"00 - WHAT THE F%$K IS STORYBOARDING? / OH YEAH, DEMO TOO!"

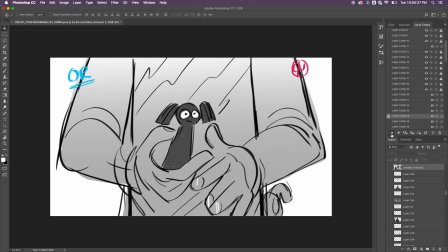let's say okay white shot cool so you can start off here with the medium shot or the close-up you're like wait okay wait what's going
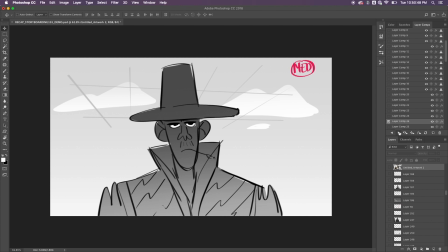on and then cut to here and they're like oh okay this cowboy you know means business maybe something happened to the person who was a recipient of
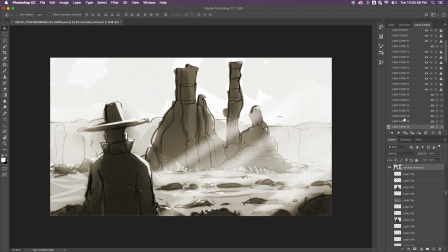this doll and then cut to a wide shot to show the stakes that are about to be to be made with with this story the cowboy is about to encounter whatever is going
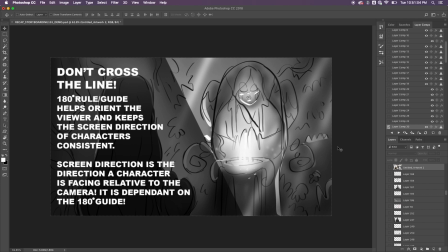on in this strange strange rock rock formation in the desert now let's talk about 180 degree tool do not cross the line 180 degree rule or tool guide helps orient the viewer and keeps the screen direction of characters consistent screen direction is the
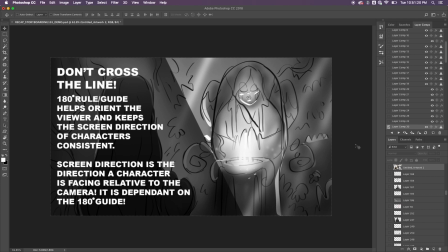direction of a character is direction of characters facing relative to the camera it is dependent i spelled dependent wrong damn it that's why i'm in art on the 180 degree
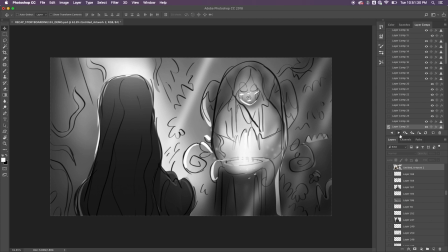guide so here we have this character you know this is basically like zelda ripoff
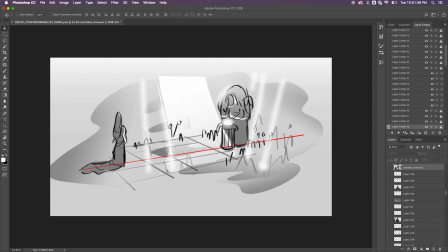we're visiting a shrine in this mysterious cave as you can see if you put them in this isometric uh uh frame you can see that the camera moves happen or the camera angles happen in this one guide so
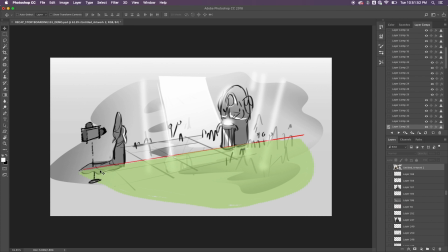it just imagine you know like a full 360 circle but it is cut in the middle and you can only film around this this line this is called the stage line or the line it's important because it helps to maintain the geography or in other words the the environment in relationship to the
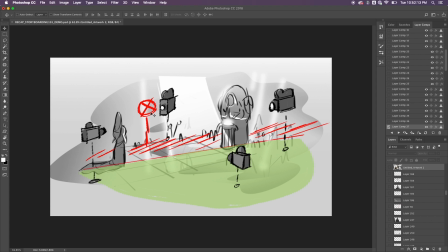character and it makes it clear where we're at and it is a general rule of thumb not to film here unless you have completely established
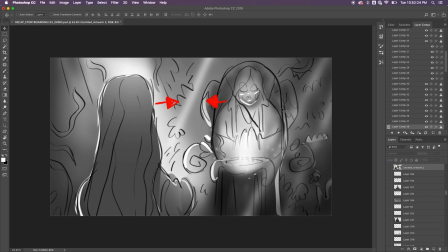the environment around this scene so for example if you have a shot here keep in mind that in the next shot you want them to look in the
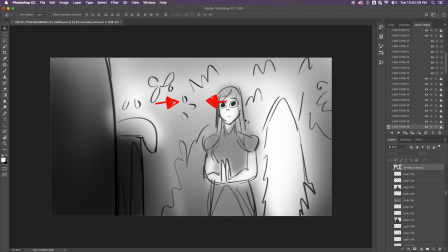same way but in this case they're not so the camera flips the other way and now all of a sudden the the girl is in the same position as the shrine and now she's looking completely the other way so you're kind of confused as to where we are in the environment and getting
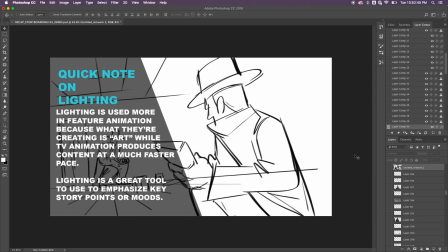a sense of how the scene is going to progress and this is super distracting you do not want that so a quick note on lighting lighting is used more in feature animation because of what they're creating is art while TV animation produces content at a much faster pace lighting is a great tool
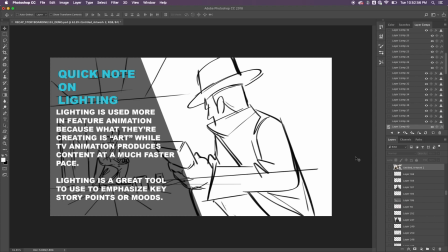to use to emphasize key storyboard key story points or moods so here you know is the drawing without lighting and then here it is with
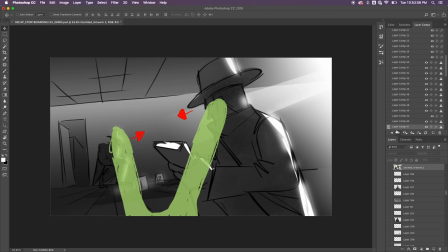lighting and feature animation uses this a lot because of course they have more time and you can use this in tv animation too but use it sparingly so here for example i these two things uh represent my fingers so again to emphasize more
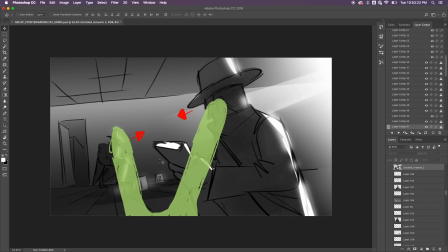on the 180 degree rule a good way to know that you're you're within the line is that if you're both your characters are still in the same positions in the next shot so for example here you have this detective still here but it's more from his perspective so this is a really
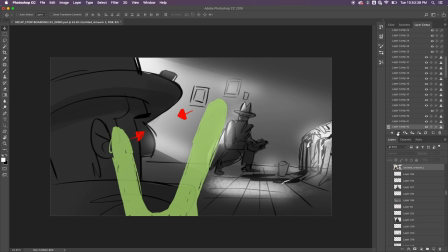quick and easy way of understanding you know screen screen direction
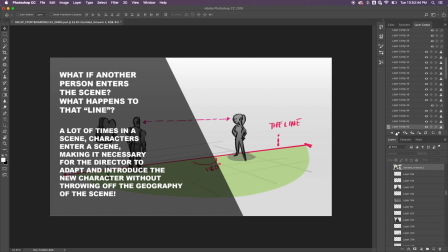uh in relation to setting up your shots so a big question is what if another person enters the scene what happens to that line a lot of times in a scene characters enter a scene making it necessary for a director
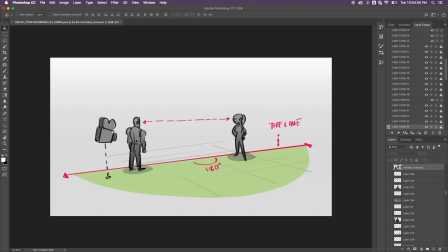to adapt and introduce the new character without throwing off the geography of the scene so here you have again similar example with
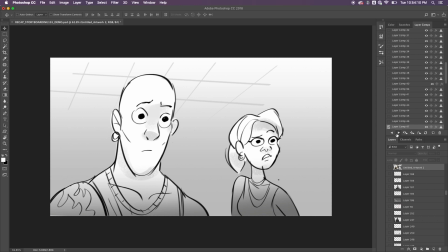similar setup with the previous example where you have two characters on the line but what happens if another person enters so in context you have these two characters
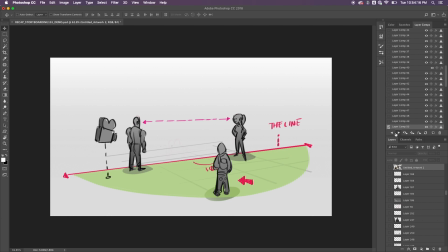turn and then here now you're introduced to the third character so it turns out this line can get shifted or added to so the original line becomes this line so once you have these characters look in a certain direction this eye line can act as another you know a surrogate stage
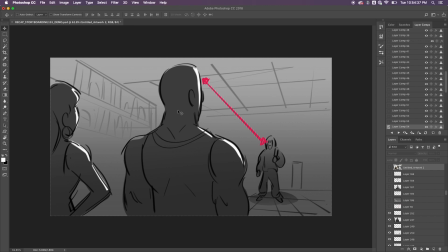line so now here you cut to this and then you can cut to this so before we couldn't do that because the line is they sit here